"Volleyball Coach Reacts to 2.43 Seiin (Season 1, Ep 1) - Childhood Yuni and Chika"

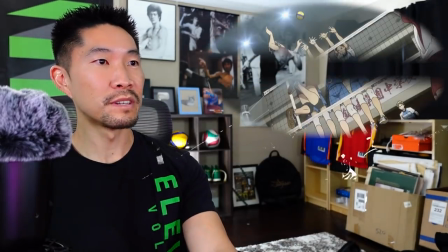249s
and that was cool we got three blockers kind of zooming in and that camera pan there
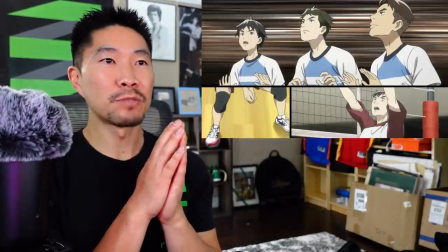256s
so we got that one two three it kind of reminds me of those moments when you have
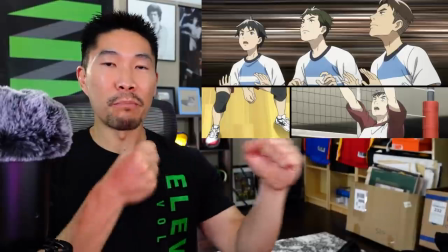261s
a character in an rpg where they're like about to cast a spell or a special move and then they
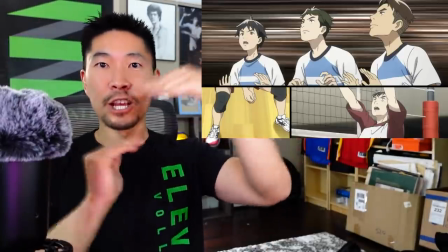267s
have like a still image of sliding in and then all these lines going super fast to look like they're flying or doing something really intense so it's
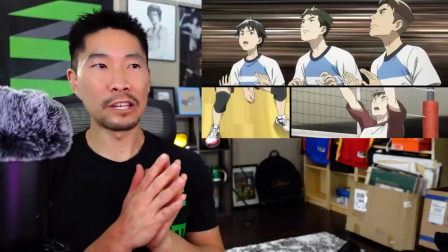274s
really refreshing to see some of these video game style animation elements in this anime here and
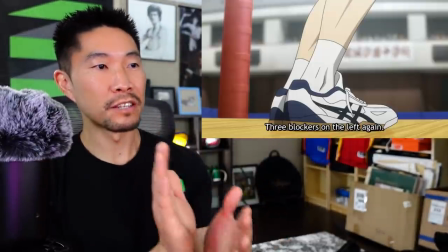283s
then we got the camera panning as this person is about to jump here which is really hard to do by the way imagine not only do
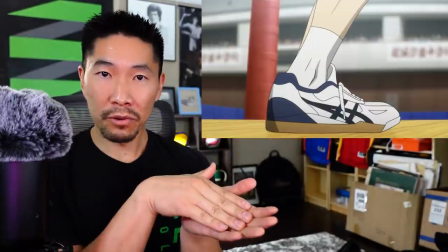291s
you have to animate a very dynamic movement of the foot hitting the floor and then cushioning if we play this in slow motion we see that the
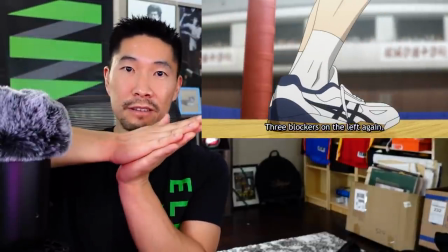299s
ball of the foot is hitting the floor first and then the heel versus just stomping down like that and then you have to animate the push off
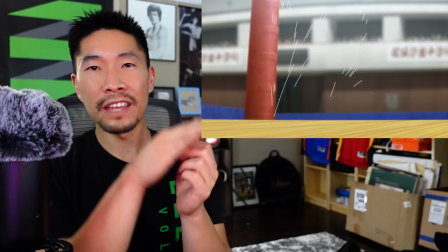306s
not only does the shoe have to change shape the wrinkles are different let's see if they animated the shoelace and the ankle bone because that's what's
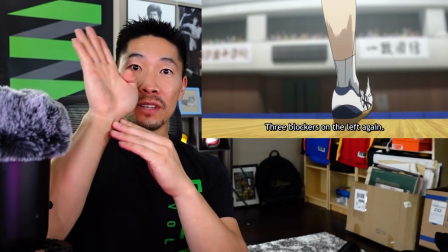313s
going to make it feel a little bit more real the shoelace actually starts top and it kind of flops down to show the gravity of the body
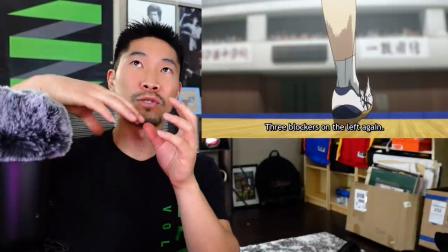321s
hitting the floor because when something is hitting the floor fast there's usually going to be other elements like the clothes and the shoelace that are a
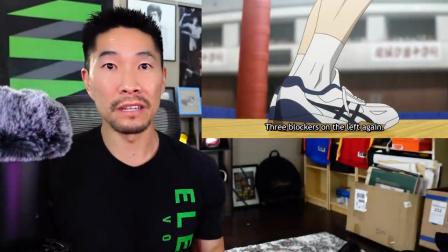329s
little bit delayed and that's how you communicate speed so we got a really nice animation of the shoelace.
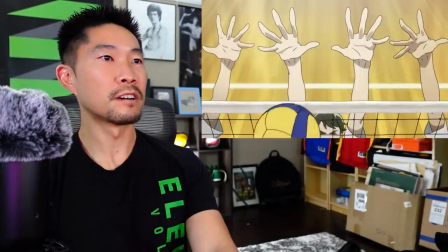335s
Hand in camera and then exploding up there. Oh and those hands sealing there.
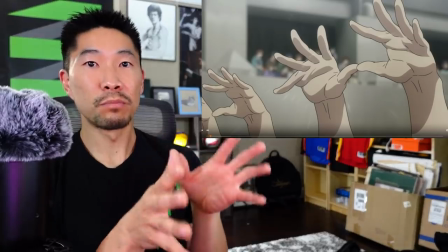341s
Let's look at this blocking technique.
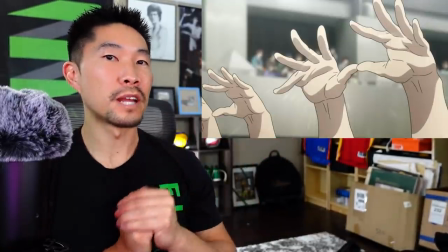343s
The wrists are not bent forward and this is another comparison I'm going to make to Haikyuu that I've mentioned many times in my Haikyuu reaction videos.
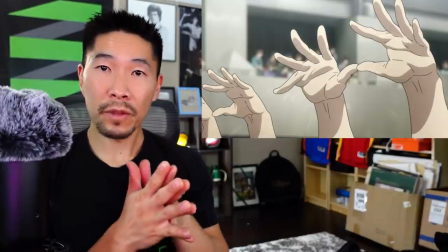352s
That's another area that Haikyuu does not animate that realistically. When you're blocking, you don't want to have your wrist like this. This is a great way to injure your fingers because the ball is going to contact perpendicular to your fingertips. If you want to press over the only time you do this if you know you're already on top of the ball and the set is tight to the net and you're just trying to get on top and around but for most blocking technique you actually want to do the opposite. You want to break your wrist slightly and then try to press a little bit with your fingers here. Break your wrist as in like bend it back slightly this will help protect it. Press over with your forearms but flex your hands back just a little bit and here we see the finish with the fingers, but the wrists are mostly straight.
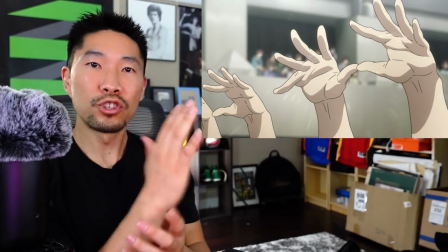393s
A little bit forward bend is okay if we jump really high, but definitely not like this.
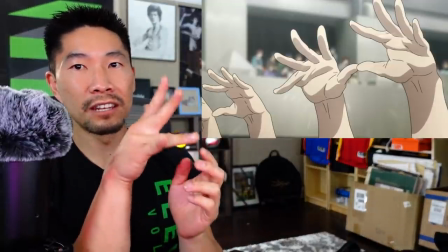398s
And you see how each finger is drawn at a different angle. I mean, look how realistic that is.
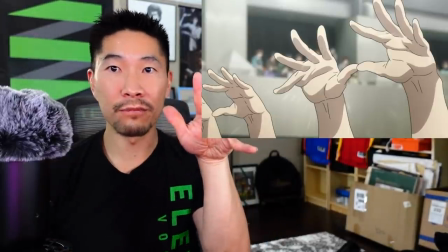403s
Looks like I'm doing some gang signs here, trying to find the right angle on the camera. Okay, that's better. But you look at that, you see how my finger goes forward? Instead of like a hamburger helper unrealistic hand, it's definitely got some character to the fingers.
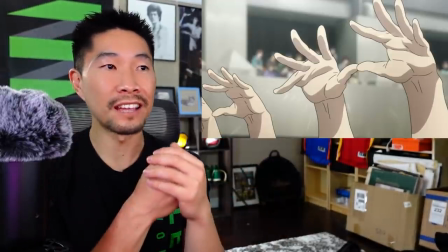416s
So this animation quality is really great, and every time the ball hits the hands you got that impact white lines kind of emanating
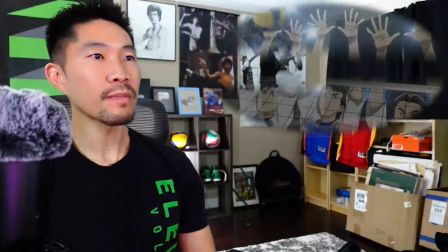423s
from that every time so really impressed so far although
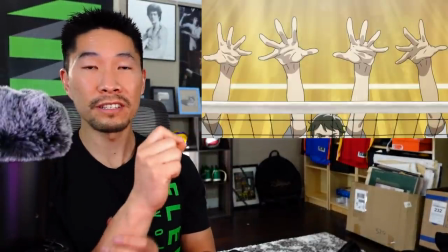431s
one thing i have to say to make it even more realistic even if you're a strong blocker there is a
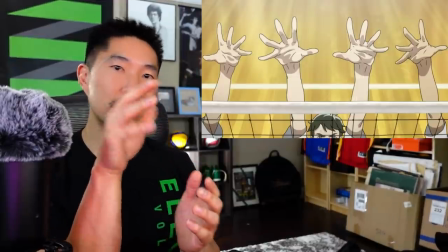438s
little bit of pop back when someone hits hard into the block so that's one thing i would have animated
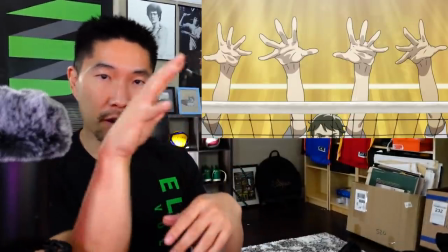443s
a little bit better is just a little bit movement of the arm to show the impact of the ball,
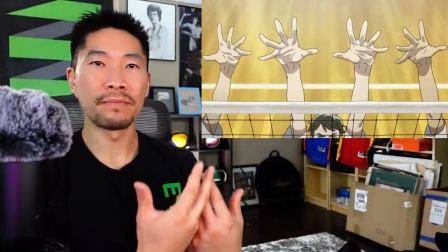449s
but also you feel the block. Like the physics are a little bit more accurate that way. By the way, if you're new to this channel and you came here because you're a fan of 243, I also studied animation and illustration in college. I'm also an art teacher, so I have a little bit of knowledge in terms of the animation tricks, how to effectively draw some of the physics or really animate some of the physics.
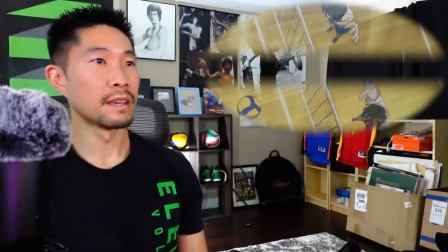471s
So that's why I'm commentating in such detail here. And you see those those white lines going from there.
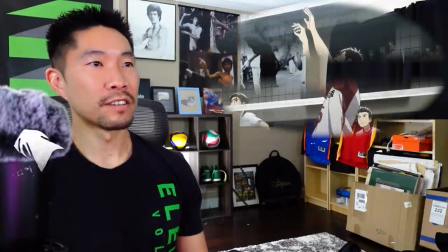483s
That's like the universal frustration sound. Man, that was some great passing technique.
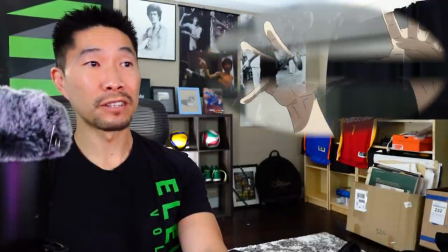488s
Honestly, I did not expect myself to pause it this much at the beginning.